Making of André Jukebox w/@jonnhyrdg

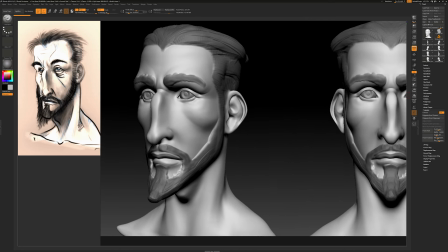So with all that in mind, I jumped it into new versions.
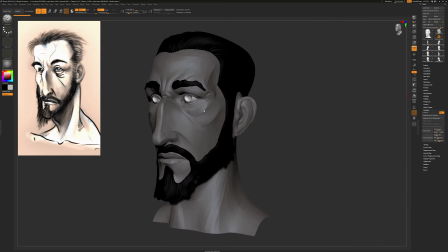This was the next version I did for the head. Maybe there was a few in betweens, but this one was the other important one. You can see that I lost a few of the very, very pronounced cheekbones.
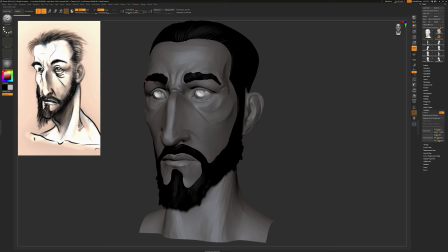I still wanted to keep this curve in here. So you can see this one is not going so much inside, but it will still have this nice kind of rhythm in there and the curve going in. The next version, I think I got rid of most of the things I did in here.
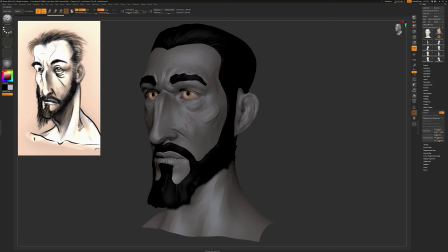Way too many details in the pores. It was a little bit too much in your face for this kind of details, but still helps to see what works and what doesn't. I believe with this one,
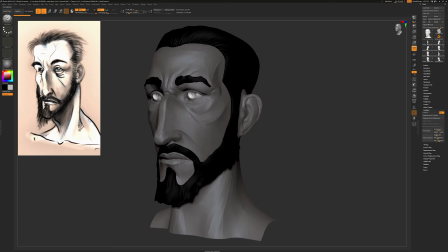I already started trying to get these faceted kind of details here and there that you can see, and they're a little bit polished.
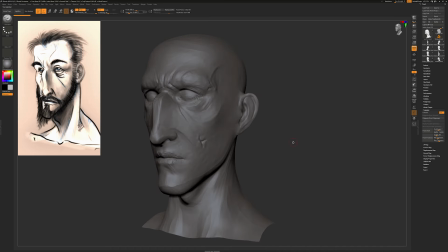And for the final version of the sculpt, I went these routes. So you can see I still kept some of the curves and the ins and outs that I liked.
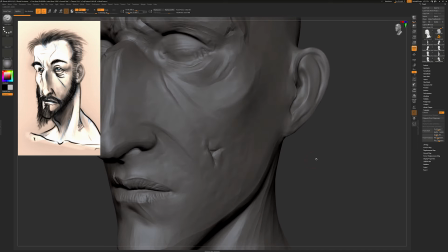You can see that the skin is not very uniform.
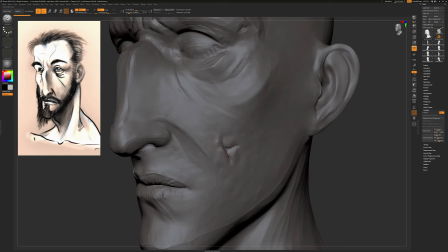There's some patches here and there. I got rid later of this card. It was a little bit too much.
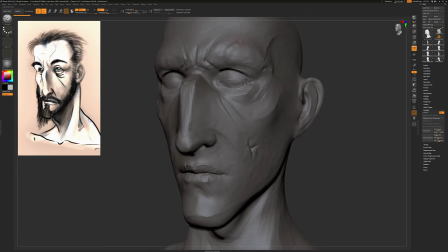There are some smaller details like in the lips, and you can see that every protuberance that has a certain threshold, it starts to get faceted, and that's what I wanted to get from the original Cedric references.
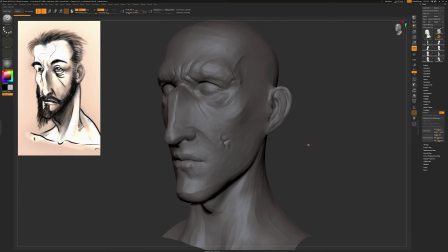I think that's what kind of worked for the model,
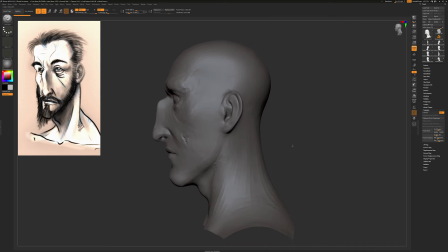and this is what I actually got to see almost for the first time when I looked at your profile, because I never drew one or even the front.
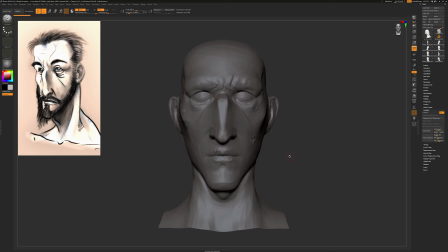So yeah, that's pretty much how the sculpt for the head ended up.
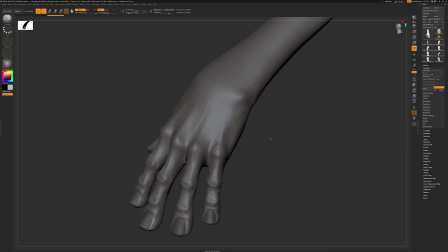So finally, the other important part of the sculpting for this character were the hands.
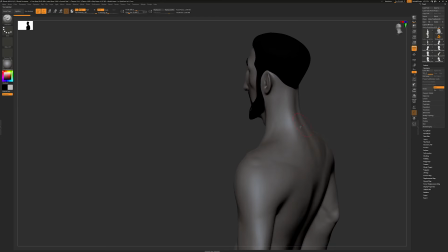I had, if you remember from the original body, a very
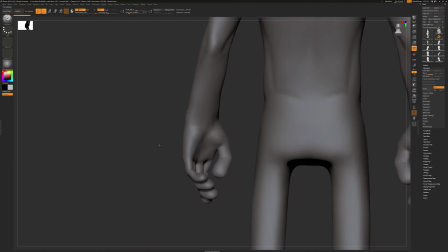simple blocked hands in there with no detail, and also they were posed.
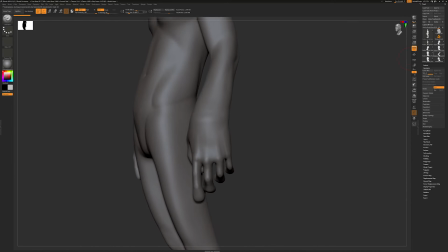So what I did was I grabbed this geometry, I put it kind of in pose like a T pose,
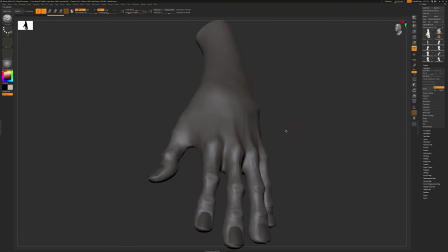more like an A pose actually, because it's kind of looking down. And I opened the fingers. So what I did was sculpt a single finger, then duplicated them and started sculpting each one of them separately so they have a bit of variation. So we don't see that they are all exactly the same basically.
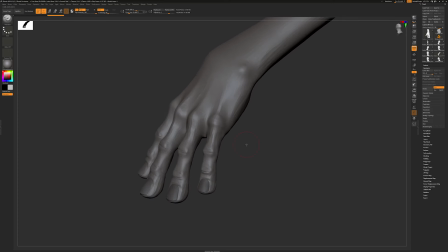And after that I had an initial structure that I could work on and start looking for shapes where you can see all the knuckles are pretty square. The tips of the finger are wider than the base.
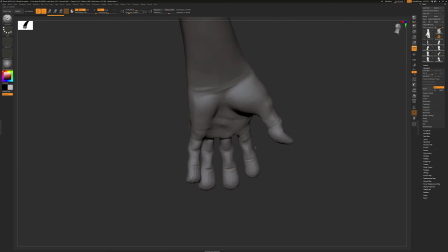I thought that was going to give him a little bit of character. I would imagine. I actually see that more in bass players than in guitar players, but still, they start having like the tip of the fingers overdeveloped because they are using it all the time.
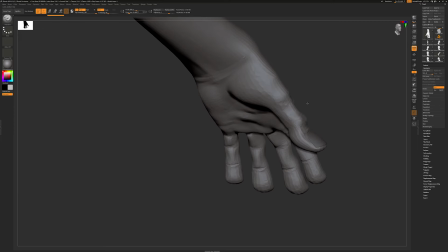It's actually pretty funny for some of them.
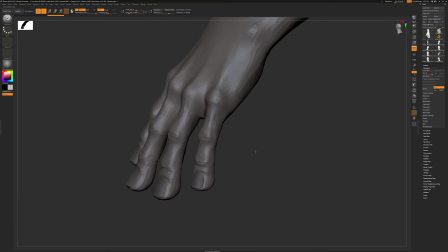And then I started looking for all that faceted looking everywhere I could include it.
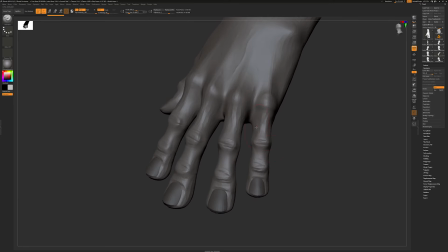Just edges and volumes and all of that. Make those transitions a little bit sharper, and then apply a bit of polish everywhere so all those details would come up. I think I shrink the wrist a little bit because it's a little bit too wide in here and it doesn't look like it has one.
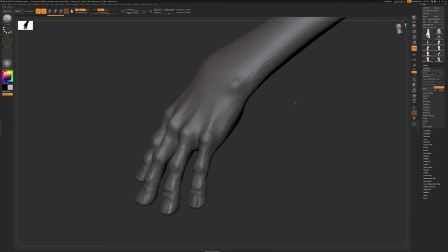But yeah, we're gonna see all of that a little bit on the part of the actual modeling with the topology and everything. Sometimes you have to find a little bit of a compromise so everything works together with the character and the rig and the geometry and all of that.
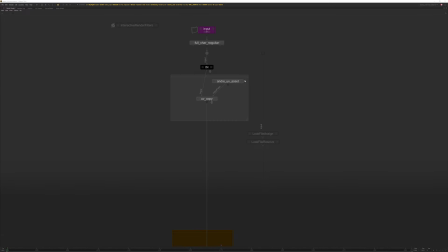Let's dive into Katana for a while to see how I went about the whole look dev of the character. The template is pretty simple. It doesn't have anything too special.